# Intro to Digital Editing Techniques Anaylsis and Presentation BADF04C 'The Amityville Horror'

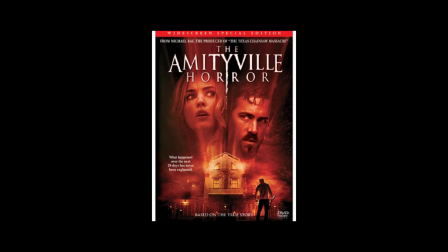(2:31)
In this video, I will be analysing the opening sequence of the 2005 film The Amityville Horror, directed by Andrew Douglas.
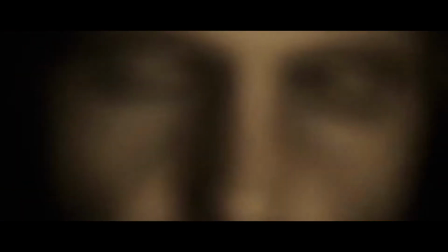(2:38)
The majority of the sequence has a sepia tone placed upon it. This is done through the use of colour grading.
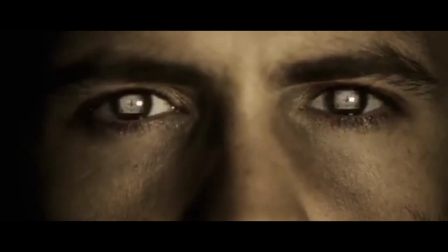(2:42)
This reflects the time period in which the sequence takes place, but also signifies that the scene is a flashback,
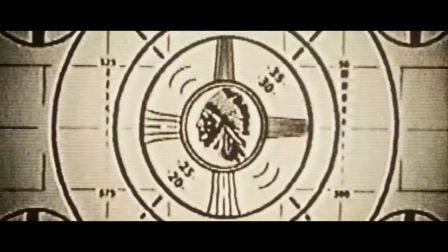(2:47)
thus clarifying to the audience that this sequence does not occur at the same time as the other events of the text.
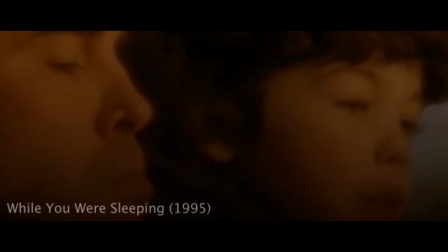(2:53)
Another text that does this is the 1995 film While You Were Sleeping.
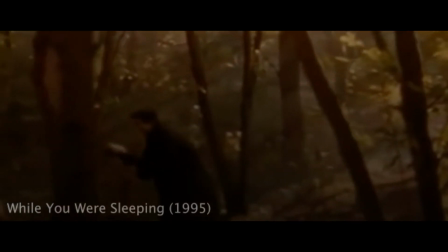(2:56)
The opening sequence depicts a flashback to main character Lucy's childhood that is all colour graded to have a sepia tone.
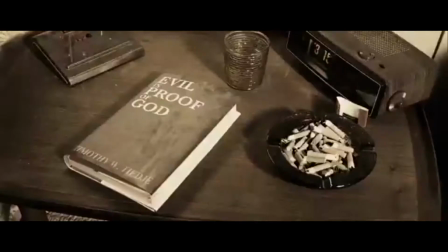(3:02)
The absence of colour also serves to fuel the audience's fear of the unknown, as they are unable to distinguish colours. Consequently, audiences will have feelings of apprehension towards the scene. There is very little in the way of coloured footage.
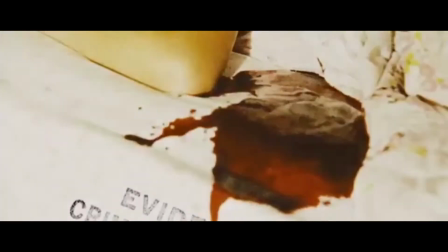(3:13)
Crime scene photographs that are cross-cut into this sequence not only provide a secondary perspective of the sequence, but also juxtaposition between themselves and the remainder of the text.
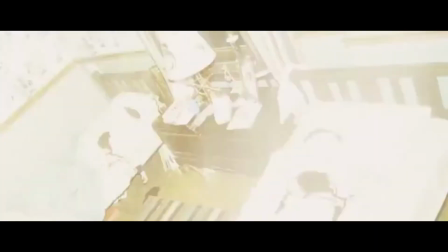(3:21)
In addition, these shots also have fade to white transitions in between them.
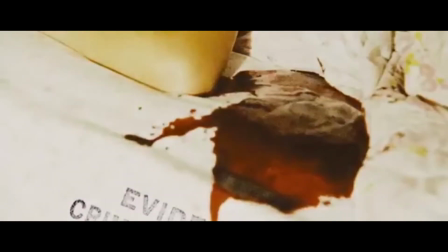(3:25)
This has been done to replicate the flash of a camera, providing further realism to the scene, reinforcing the fact that the text is to be based on a true story.
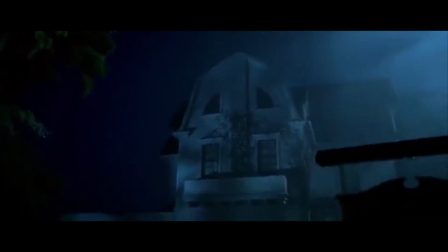(3:32)
In this shot, audiences are introduced to the exterior location in which the remainder of the film will take place.
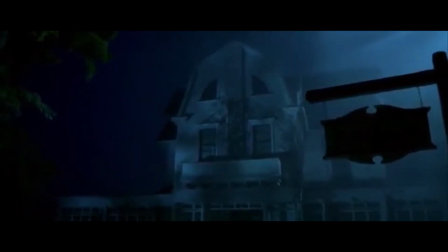(3:37)
The shot is colour graded with a reasonably saturated blue hue. This emits a cold and eerie atmosphere, which not only reflects the dark themes of the opening sequence, but also suggests that this house will be associated with such feelings in the future. In the opening of the sequence, when the titles are shown, there is a J-cut. The audience can hear thunder. This could be considered pathetic fallacy, in which the weather within a scene reflects the overall mood.
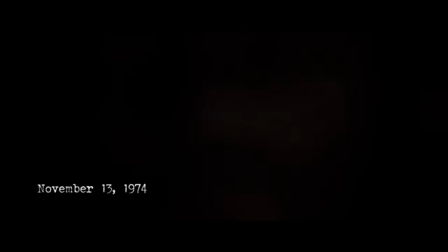(3:57)
The use of this J-cut also helps to produce a tense mode of address, as it wraps the opening in mystery, especially when you consider the fact that there is no initial establishing shot. The only information provided to the audience in the first 18 seconds of a text is the fact that the text is based on a true story, a date, and an out-of-focus image of a man.
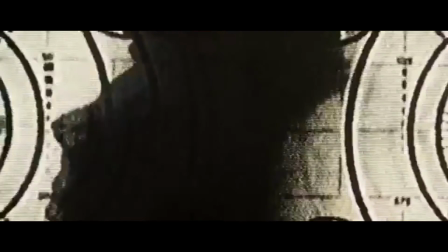(4:13)
The phrase "catch them, kill them" can be heard at this point in the sequence.
Catch them.
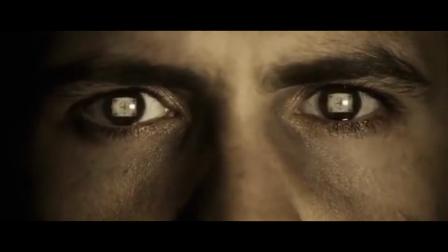(4:22)
This audio has been enhanced using echoing in order to make the voice sound more spectral and ghost-like. This is paired with a shot of the character's eyes that have been manipulated using visual effects to display a television screen that has been previously seen in the scene.
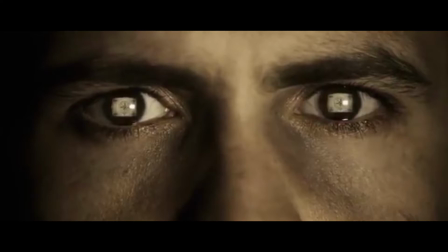(4:35)
This suggests to audiences that perhaps the character has an obsession with the device, or that something supernatural is using this appliance in order to communicate or possess the character.
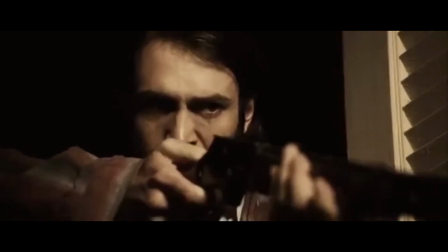(4:43)
Upon seeing Ronnie go to shoot Jodie, there is an L-cut. The audience sees the gun flare from outside the house, while the noise that the gun gave off can be heard.
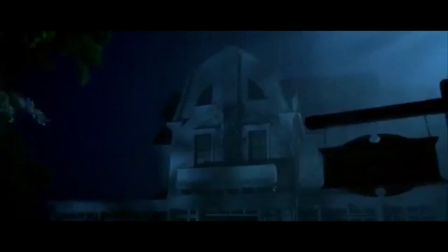(4:50)
This implies the death of the young girl without explicitly showing it.
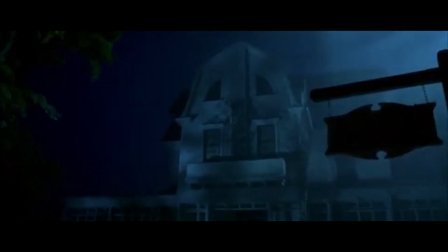(4:53)
I believe this may have been done specifically for this character, as she is the only character that the audience is able to interact with before her death,
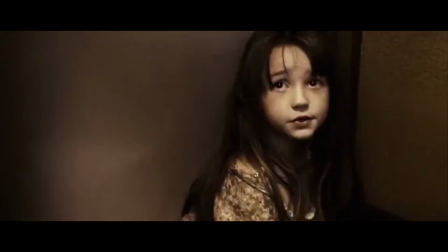(5:00)
thus allowing an empathetic connection to be formed between the audience and the young girl. Cross-cutting between the character and her reactions to the events taking place in the shots of Ronnie performing the acts could be considered to use contrast, one of 5 relational editing techniques created by Pudovkin. This is because children are stereotypically seen as an embodiment of innocence.
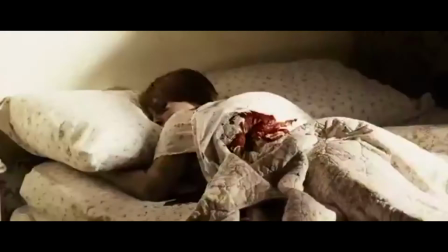(5:18)
When archetypes such as these are placed into sequences that also contain violent acts such as murder, it creates a stark contrast. contrast. This also heightens the audience's fear for the young girl. They perceive her to be a small helpless child whose life is inevitably going to come to an end.
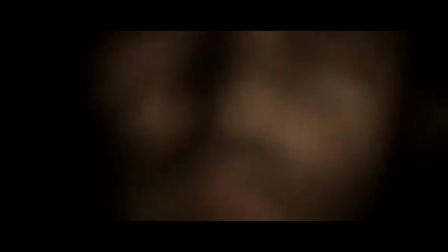(5:31)
The editing within the scene has very little in the way of rhythm. Here is an example.
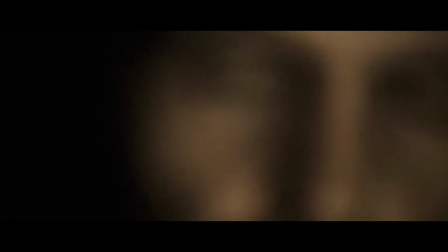(5:34)
This specific sequence within the scene has no rhythm, as it utilises shots of varying length.
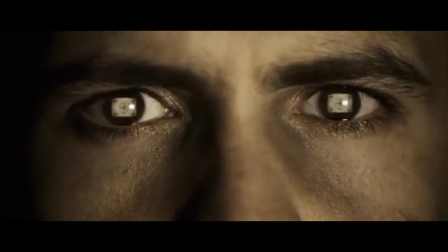(5:40)
This unevenness continues until the point at which DeFeo walks out of the basement.
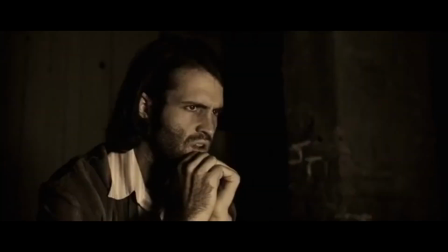(5:44)
The irregularity of shot length in the beginning of the scene could potentially be used as a visual representation of the frantic and troubled mental state of DeFeo. The more rhythmic shots create a faster but even pace to the sequence, suggesting to the audience that at some point soon something will happen, as the pace is visibly increased, a convention quite common within the horror genre.
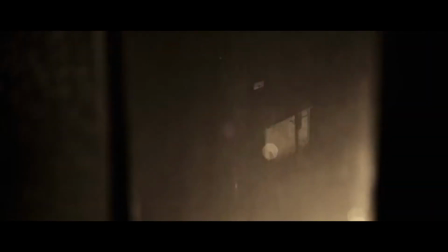(6:02)
The scene utilises various transitions, none however more prominent than the use of fades both to and from black, which are used to excess within the scene.
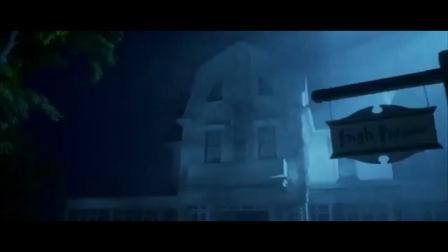(6:09)
Most commonly, such transitions are used to suggest that a scene has either begun or ended, a convention that this sequence follows. The sequence also contains these transitions for the purpose of replicating the darkness that precedes flashes of lightning, whilst on occasion showing the progression of time, such as when DeFeo reaches the top of a staircase, in which there is an implicit jump in time signified to the audience by the slight extension in duration of the fade. This is done in order to keep the pace of the film steady. This also means that the editing within the scene is hidden by the darkness that these transitions create, giving the sequence a more continuous flow.